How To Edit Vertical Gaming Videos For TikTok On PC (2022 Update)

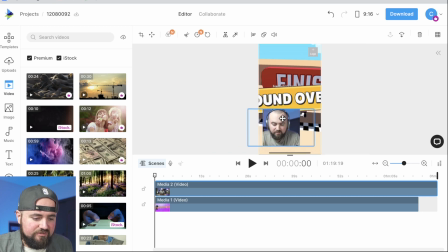4:08 And then what I'll probably do is change the size here just so that way people can still see the screen and everything as I'm playing.
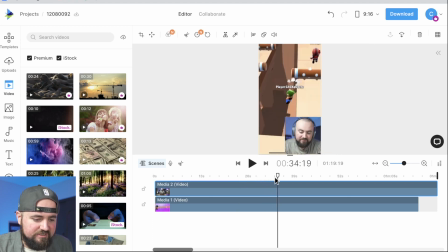4:16 I'll actually skip ahead a bit further just to make sure people can see everything that's going on there as I'm playing.
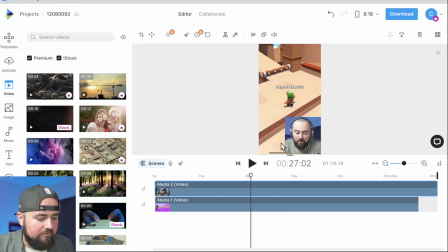4:22 Awesome. And what I'll actually do, this bottom part isn't that useful for people seeing the game. So I'm actually gonna increase the size a bit more, just so that way our character is a little more centered there.
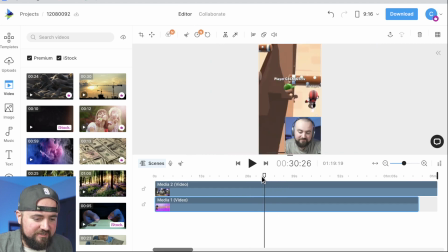4:33 We can still see what's going on in the game for this part here, which is great, but we can also see my reaction there at the bottom.
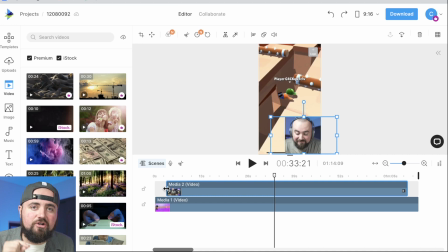4:40 Now, probably the next important part is to align our audio properly with our video so we're actually reacting on time. So what I like to look for is a notable area where something dramatic happened, where I'm reacting crazily, and that helps me align like the rest of the video. So right here, what actually happens, I'll click play here. I might actually make this.
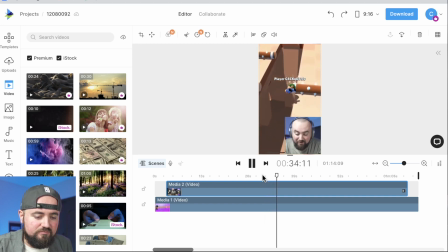4:59 No! What was that? No! No!
So that was like the crazy scene. That's probably what we're gonna build up to there. So I know if I can align my audio perfectly with that and it's a perfect reaction, I know I can take this side and trim it to that end.
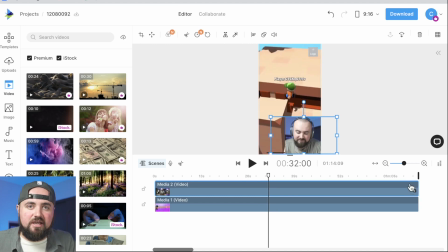5:14 I can trim this to that end, and I know it's gonna be aligned throughout the rest of the video. So that's kind of how I match up audio. I look for those points of so I can, you know, align it properly, at least with my gaming content.
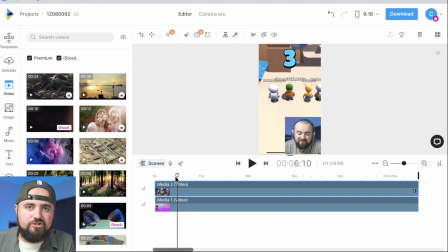5:25 And now with all of this aligned, we just have to figure out what are we gonna pick and choose for this short form content, and what are we gonna add to make it more interesting. Now, obviously the most important part with editing shorts is finding those interesting moments and capturing them, which for this part,
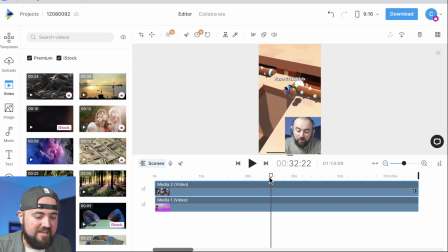5:39 I'm like running, I'm in first, and then I get hit by this wood log and I fall off the edge and it's really sad.
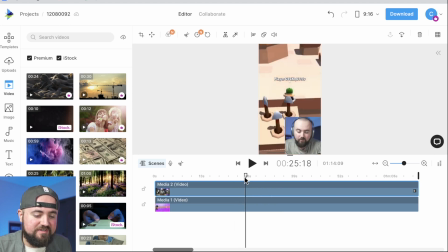5:45 So what I wanna do is it being like epic dramatic music as I'm running in first, and then I get hit and like a funny noise plays,
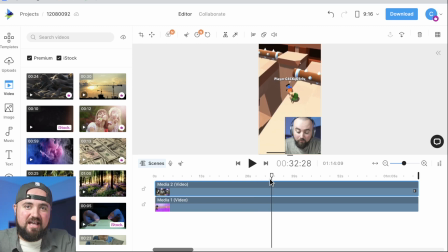5:53 and then I want rain playing and sad music going as I lose my first spot and I end up losing this game.
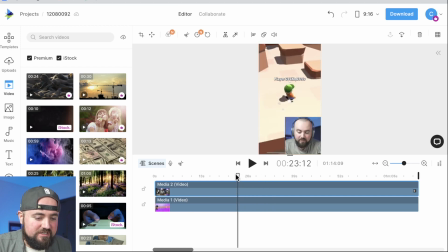6:01 So that's the kind of style I'm going for this TikTok. So what I'm going to do is align it right here where I'm about to say like, I'm winning, I'm winning, I'm winning. There we go.
Okay, I'm winning.
So what I'm gonna do is I'm going to click the split button, and then down here, I'm also gonna click the split button just so that way we keep those two aligned.
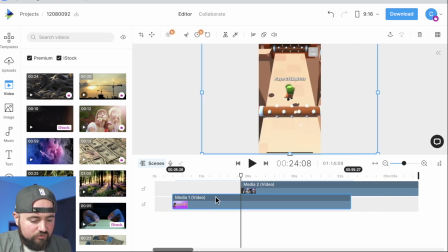6:19 And then I'm just gonna delete each of these video clips, and I can just drag them up back to the beginning here so that way we're still aligned.
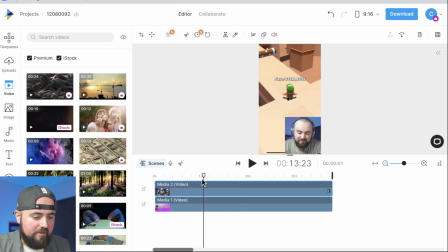6:26 So we'll go through, I'm about to do well, I get hit,
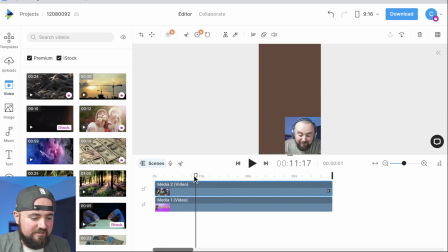6:31 all sadness happens, and we'll probably end up slowing it down there too. So here we're gonna click split again and click split again because that's all we're editing.
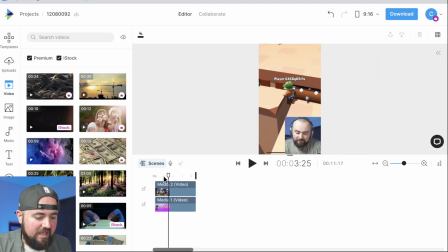6:41 Delete those parts out. And there we go, we have our section here that we're gonna be doing fun stuff to.
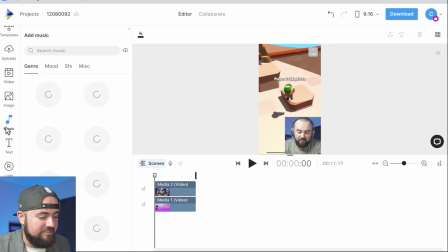6:46 So what we're gonna add, we're gonna go over to the music section here. And what's really awesome about InVideo is it's all sorted. It's really easy to find something that we wanna go for. So we have cinematic right here. So I can click on this and I can start scrolling through the songs and try to find something really impressive that we can add for this funny short here.
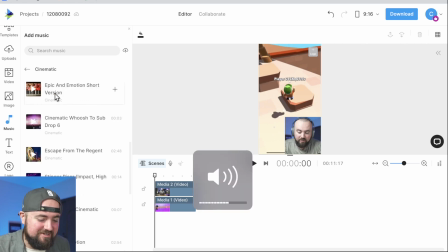7:03 Okay, so I just found the perfect song. I'm gonna turn up my volume so you can hear this. It's amazing. That is awesome. All right, so I'm adding this to my timeline here.
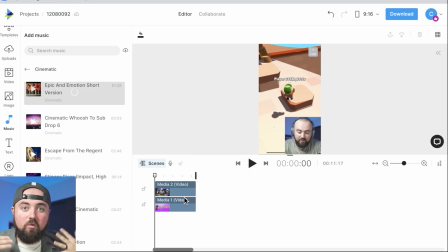7:18 And once it goes in, we'll actually end up trimming the video just to the part that I want to use that's going to sound so epic as I was about to win the game.
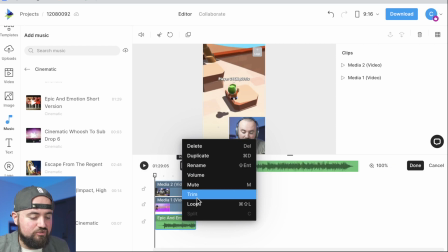7:26 So what I'm going to do is I'm just going to right click on this and I'm going to click the trim button. And up here, it's actually going to show me where I need to trim.
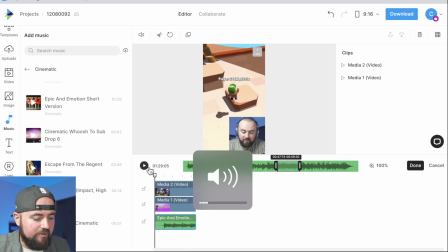7:33 So I can drag this over and then I can also preview it by clicking play. There we go. I got it aligned perfectly.
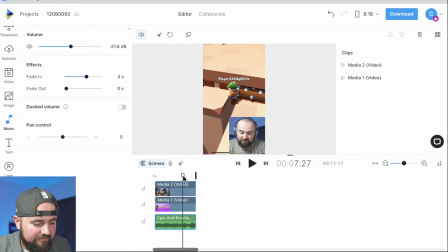7:39 So I can click the done button and then right there, let's just get it lined up. Right there, we're going to split and we are going to delete.
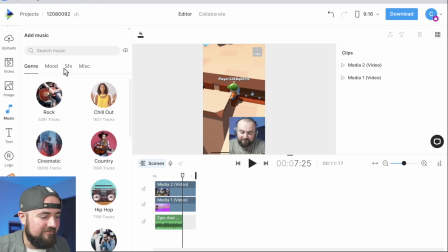7:50 And now we want to add a fun sound effect here. So I'm going to go over to sound effects and we're just going to find something funny like a wah.
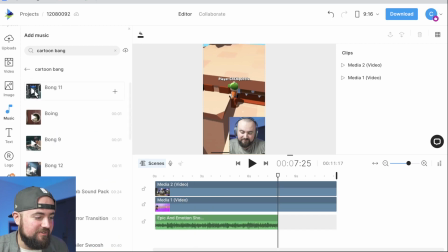7:56 And all I did, I searched cartoon Bane and I found this bong, which we're probably going to use.
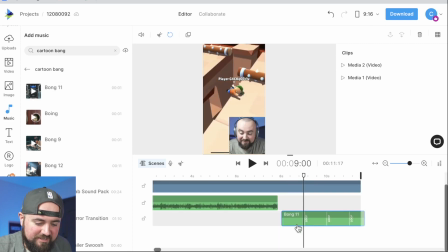8:00 So I'm just going to add it in here. All right. And then we're just going to split it here and then delete the loop part. And then we're also going to click on this. I'm going to make sure the volume's turned down a little bit. We also don't really need to fade out.
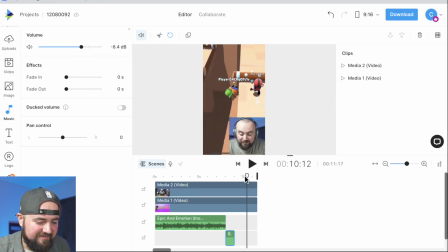8:11 It can just be there. And then right here, we're gonna do a slow motion. So we're just going to split the clip.
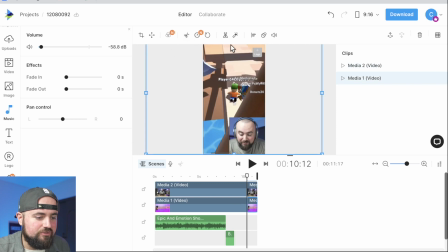8:18 I'm gonna split this one here as well. And what we can actually do is we can go over to the speed icon right here where we can slow it down to something like 0.5. It's like a nice slow fall.
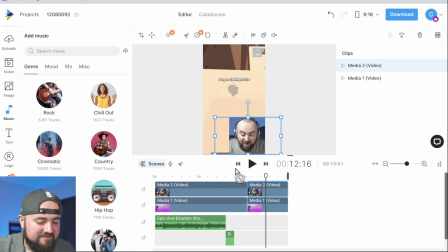8:31 And I also turned off the volume here for myself, just so that way we can have that sad music playing.
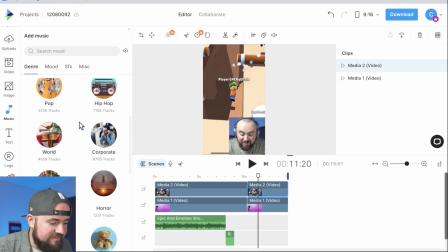8:37 So I'm gonna go over the music. We should have a sad section here. I'm gonna go over to moods.
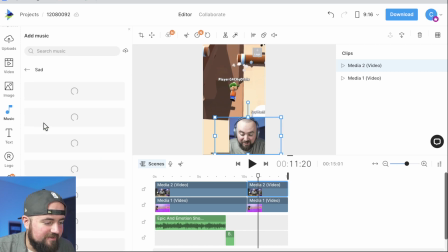8:42 I'm gonna go to something like sad. There we go, and let's find a song. So we're gonna add that in.
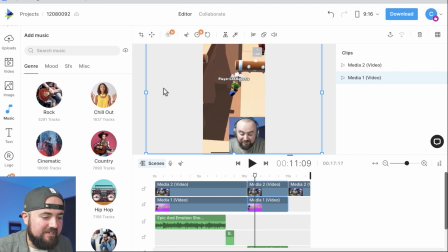8:47 And then probably to enhance this even further, we're gonna go up to the adjust colors section.
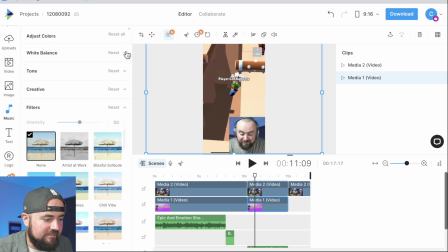8:52 I'm probably gonna do something like, tone here. Just turn the saturation down. We are going black and white. I'm gonna do the same with this media clip here.
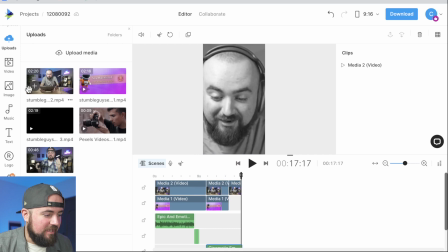9:02 We're gonna cheat a little bit. I'm gonna go to this clip and click add again.
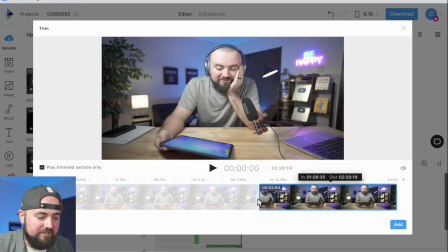9:06 And we are going to trim, at the end of this game, I really react super upset like.
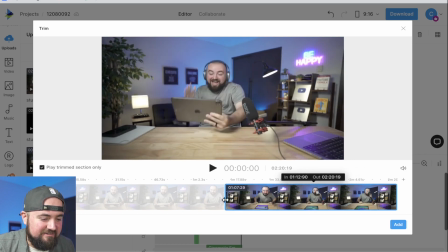9:12 So where is it? Right there. Just to add the drama of me losing.
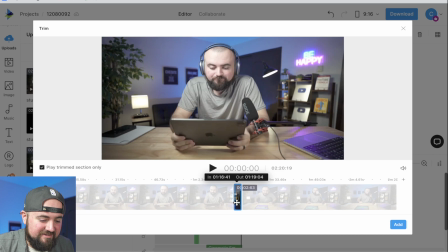9:21 We're going to do this little section here and click add.
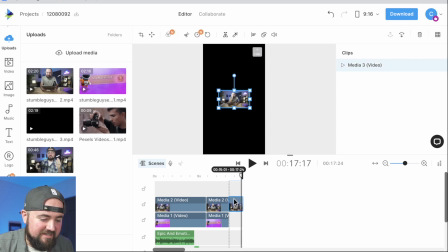9:29 And instead of this being our reaction, this is going to be. And yes, I know it's not the exact same spot, but hey, we're making TikToks.
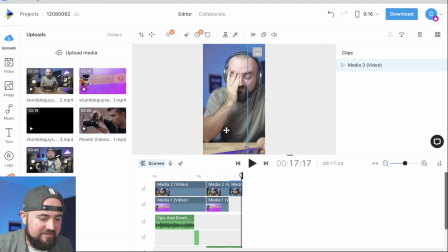9:37 We're making funny videos. That's what we got to do here. So there's Mr. Sad Colin.
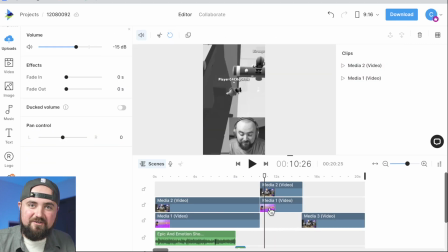9:42 We're going to do the same thing, make him black and white. All right. And now with that added, let's take a listen to this and see how this sounds.
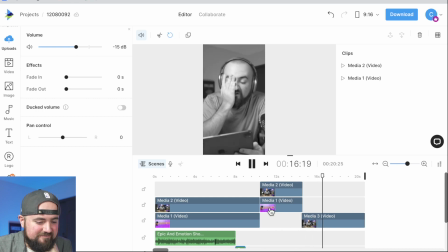9:52 Unbelievable. Oh, we were right there. What's going on?
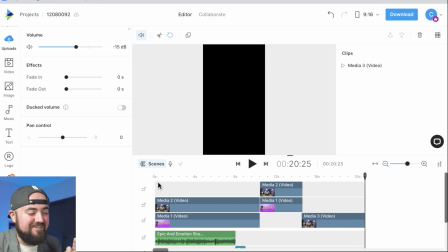9:58 That is awesome. Now, two other things we need to add here.
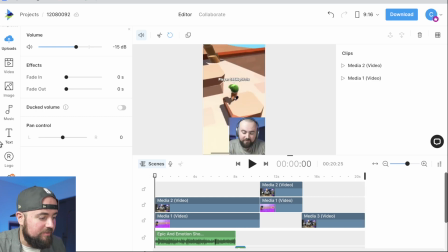10:02 Number one, we need some text in the beginning to kind of hook people in and be a little bit more relatable, because that's kind of how a lot of these texts, you know, TikToks are. So I'm actually going to choose this one here.
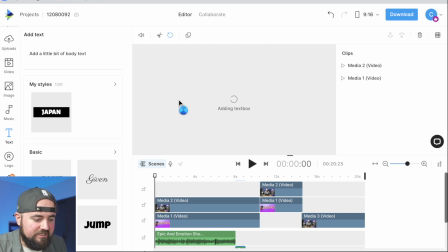10:13 I like these black bars. So I'm just going to click on this one and should bring it in. There we go.
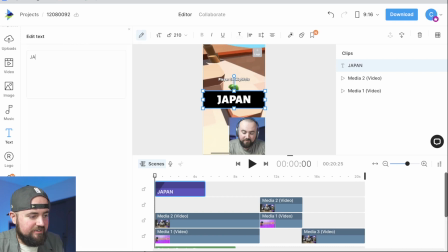10:18 We should be able to click the pencil icon to edit here. I'm going to do, all right, there's our little gripping opening part. Every game this happens. And we're going to shrink it down a bit. We're going to move it up here. And we are going to also rotate it a bit, just so it's a little bit off to the side like that.
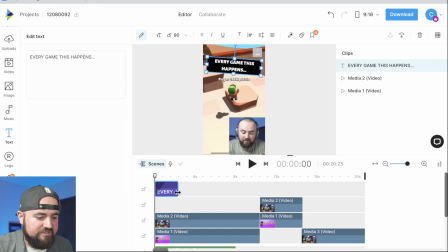10:35 Awesome. And then we're just going to do it for the first few seconds here, the first 2 seconds. So when someone sees this video, it hooks them in, and then we can get on to the other parts. And then what I also want to do is I want to have some rain effects as it's sad and the music's playing and it's black and white.
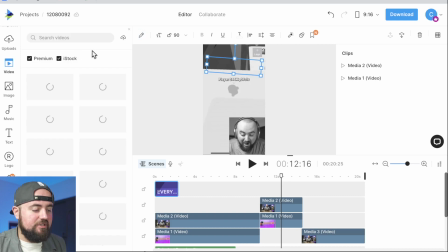10:50 So what we can actually do is go over to videos here, and we can actually add some stock footage of rain and be able to put it on our video.
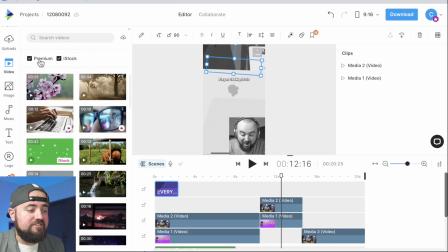10:56 Now, with the premium version of InVideo, you get access to the premium stock footage as well as the iStock library. There is some free stock footage that comes with this, but I definitely recommend using that code Colin25.
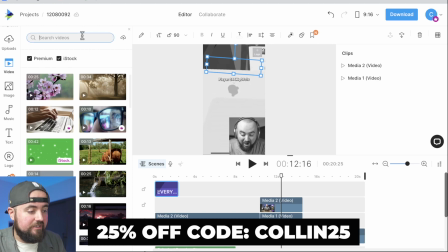11:07 You get 25% off the annual plans and you get access to everything. But I'm just gonna search up here rain and see what comes up.
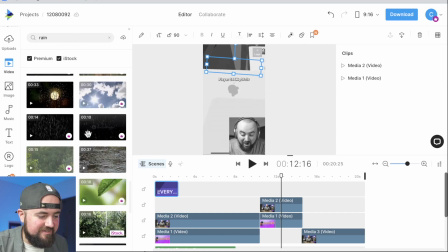11:14 I found this awesome rain footage right here. So I'm just gonna click the plus button to add it into our section here.
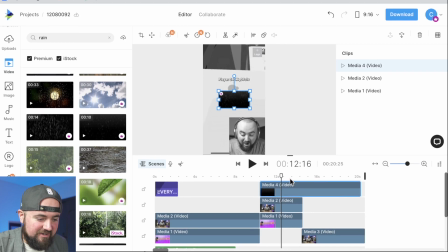11:21 Gonna line it up with our video there. Awesome. Increase the size here so it takes up the full screen.
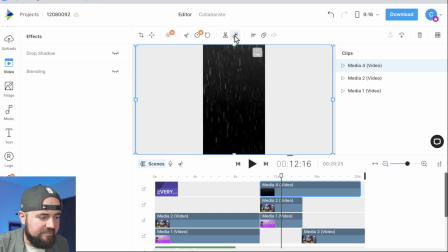11:28 And then what I should be able to do is go over here to the effects section and go to blending, and I should be able to blend this in.
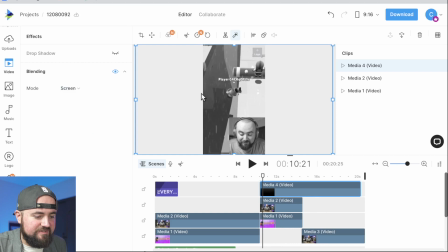11:36 So what I can do then is turn this from normal to screen, and as you can see, it removes that black, but we still have the sad rain. And what we'll actually do to kind of make this fade in is we're gonna go over to the transition section right here,
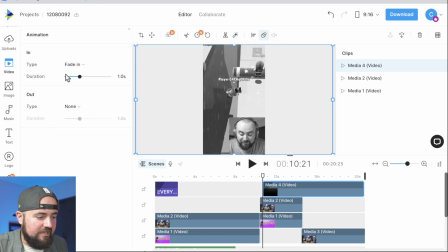11:50 the animations, and do an in animation of just fade in. So it'll kind of slowly fade in onto the screen as the sad music's playing here.
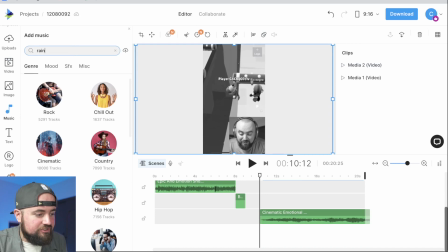11:58 And what we'll actually also do is we're gonna go over to music and we're just gonna search rain and pull up some rain sound effects while this is going on.
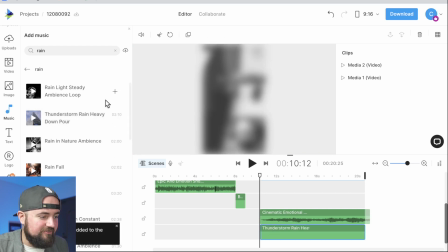12:05 So we're gonna add this thunderstorm rain heavy downpour. And we're also going to make sure this volume's low because we don't want it to be overpowering. We just want it in the background.
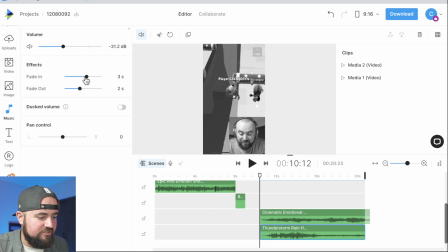12:14 And then we also want to make sure that it fades in too, just so it has time for the rain to catch up.
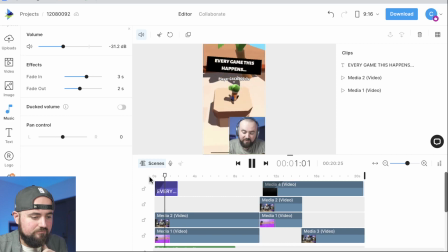12:20 Let's see what we've got here.
I'm looking forward to this. Okay, I think I'm in first. I think I'm in first. I don't see anyone else in front of me. This is it. This is opportunity.